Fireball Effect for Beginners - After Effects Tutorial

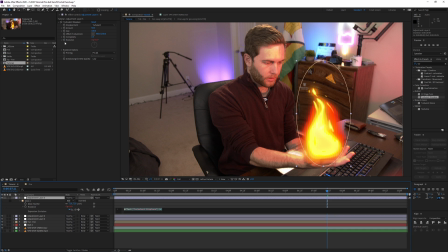739s
And then on the evolution here, I'm going to alt click the stopwatch. It's going to create some code here. What we're going to do is time star and let's do 1000 in this case. So you can see I don't have to keyframe the evolution of this and actually make it move.
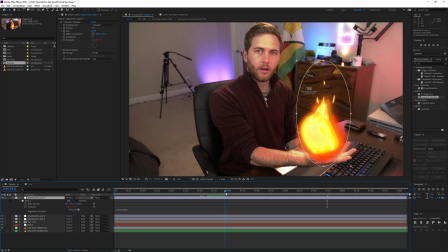756s
It's going to do it automatically and it's just going to loop the whole time. So you can see that. But obviously it still looks terrible, right? So we're going to have to adjust these settings here. So I'm going to change this setting up here to 10. And then I'm going to adjust the size down to 28.
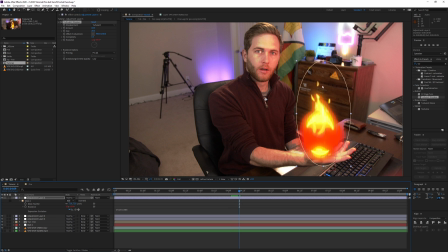772s
Now you can see there's a little bit of turbulent displacement as if there was heat with the fire. Again, with the mask path selected, so if we just unlock this mask path,
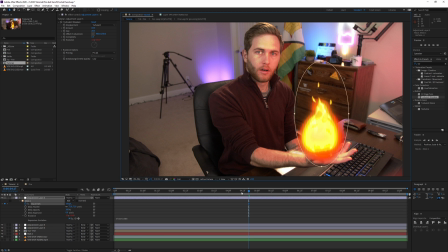783s
keyframe it, and obviously we're going to have to adjust it a little, and as we go we move it as well.
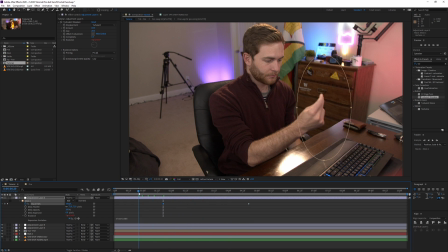789s
A lot of mask keyframing here.
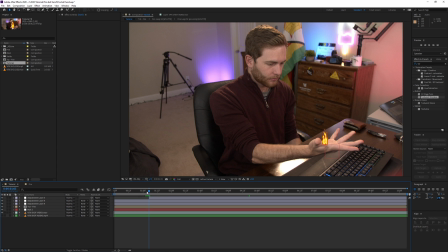791s
This is where the fire starts, so I'm just going to do Control Shift D, delete the first part so that the turbulent displacement isn't during this part where there is no fire,
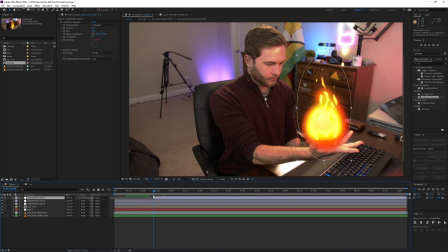799s
and I'm actually going to start it here where the fire gets bigger. And then when the fire gets smaller, obviously over here I'm going to reduce the scale. So if I double click the mask, I can reduce the scale of the mask down to the size of the fire.
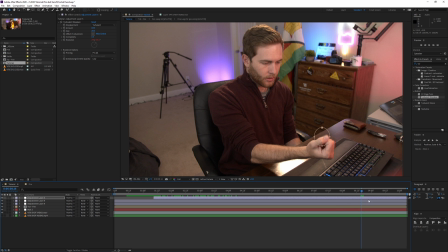815s
Go down a couple frames like there, Control Shift D, delete that end part. So you can see with the fire, the turbulent displacement changes sizes as well, just like that.
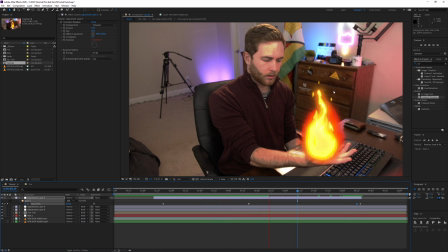826s
You can see very easy. You can see there's some like shimmer or displacement from the heat of the fire. That's obviously necessary to help sell the effect a lot. Very quick and easy. That actually didn't take a lot of work. One other thing I did not mention yet is with my snap.
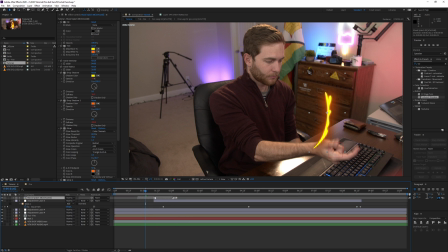841s
In the AEG's Pack Manager toolkit, you can actually see that there's a little piece here that I want to use to help start the effect.
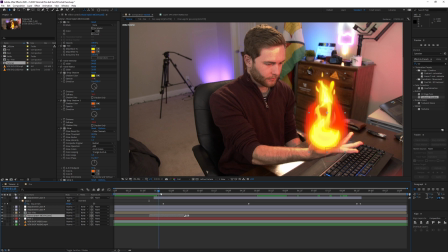850s
So I'm going to drag it underneath the fire comp. You can see it kind of starts up a bit, adds a bit of element there, which is kind of cool. Another element I'm going to use from the pack is this little snap here.
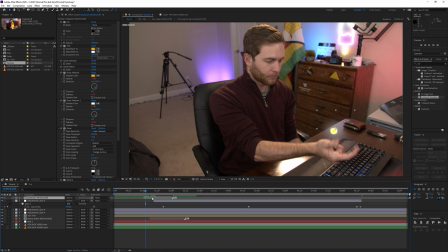863s
When I snap my fingers, there is where I want the snap to start. It's going to start over there. Nice. That's actually pretty cool. Looking really good.
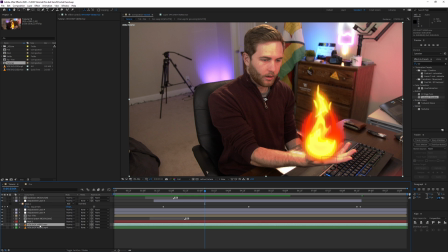873s
The last thing I'm going to do is I'm going to duplicate my video footage, drag it on top of everything.
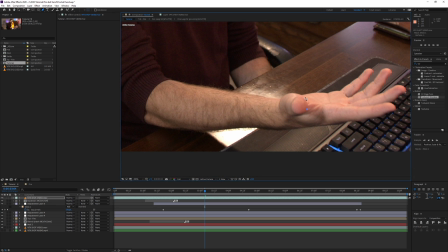879s
And what I'm going to do is zoom in onto my thumb. I'm going to press G on the keyboard and drag around my thumb here, because technically this is in front of the fireball. So to help sell the fireball and make it look more realistic, I'm going to make it look like it's part of the scene.
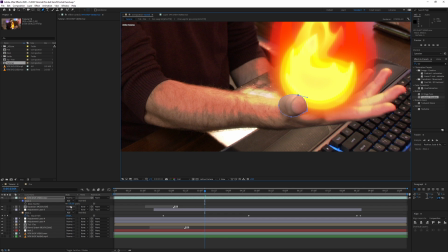893s
So I'll press F on the keyboard. I'm going to feather it to like 3, a very small number.
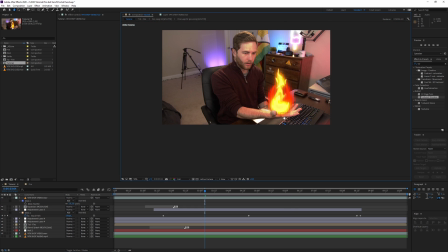898s
And you can see that now the fireball looks like it's actually in my hand.
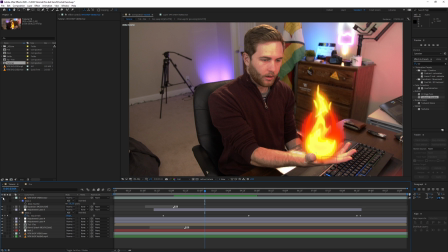902s
If I activate and deactivate the layer, you can see it looks like it's part of the scene more. And that's super important.
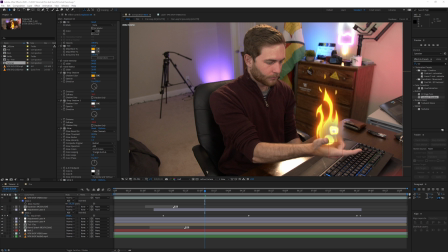908s
If I go here to the actual one that I first did, you can see that my thumb is in front of all the layers here, and it looks like it's part of everything. More realistic, and it just seems like it's actually there rather than just the thumb not being there.
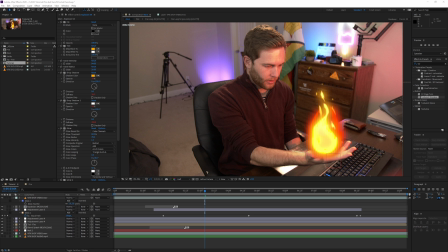924s
If I turn that layer off, you can see there's a big difference there. So the small things, the subtle things really do help.
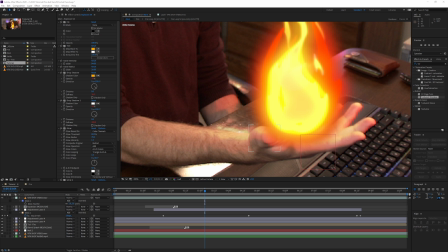930s
So there's it off, and there it's on.
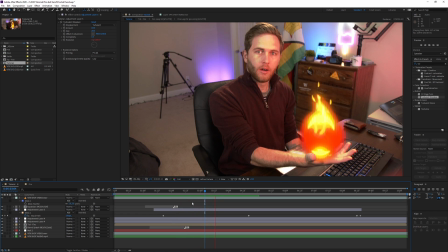932s
So it's actually a very simple effect, but with some really cool work and some time, of course, it'll look really great. Now, obviously, with this layer above here, you need to keyframe the mask, because obviously right here it's just stuck.
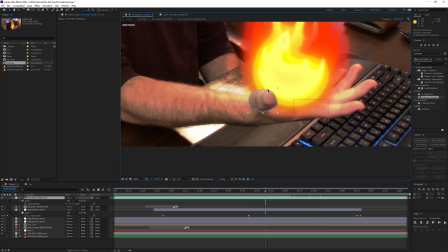945s
So what you're going to do is, to save yourself some time, let's drag this onto the thumb. Let's say I'm happy with that. I'm going to press M on the keyboard. I'm going to bring up the mask path.
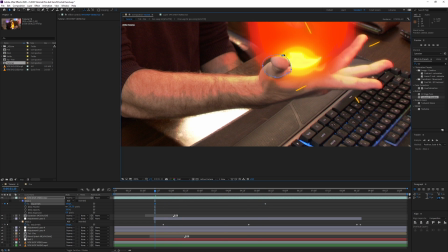957s
And then what I'm going to do is at the start here, I'm going to drag it here. And obviously, I'm going to adjust the mask.
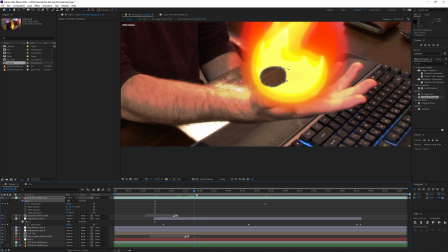964s
So let's assume I'm happy with that. It looks terrible. Then halfway between those two keyframes, I'm going to do the same thing here. And then again, I'm going to do it again. That way, I don't have to go frame by frame, and I don't have to waste so much time.
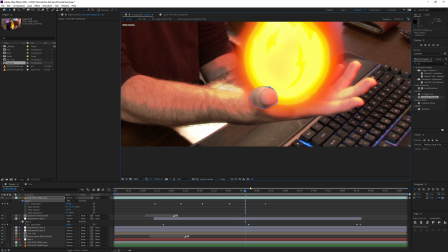978s
And then the more you close the gap between these keyframes, the more it's going to start following the thumb. And you don't have to do it frame by frame.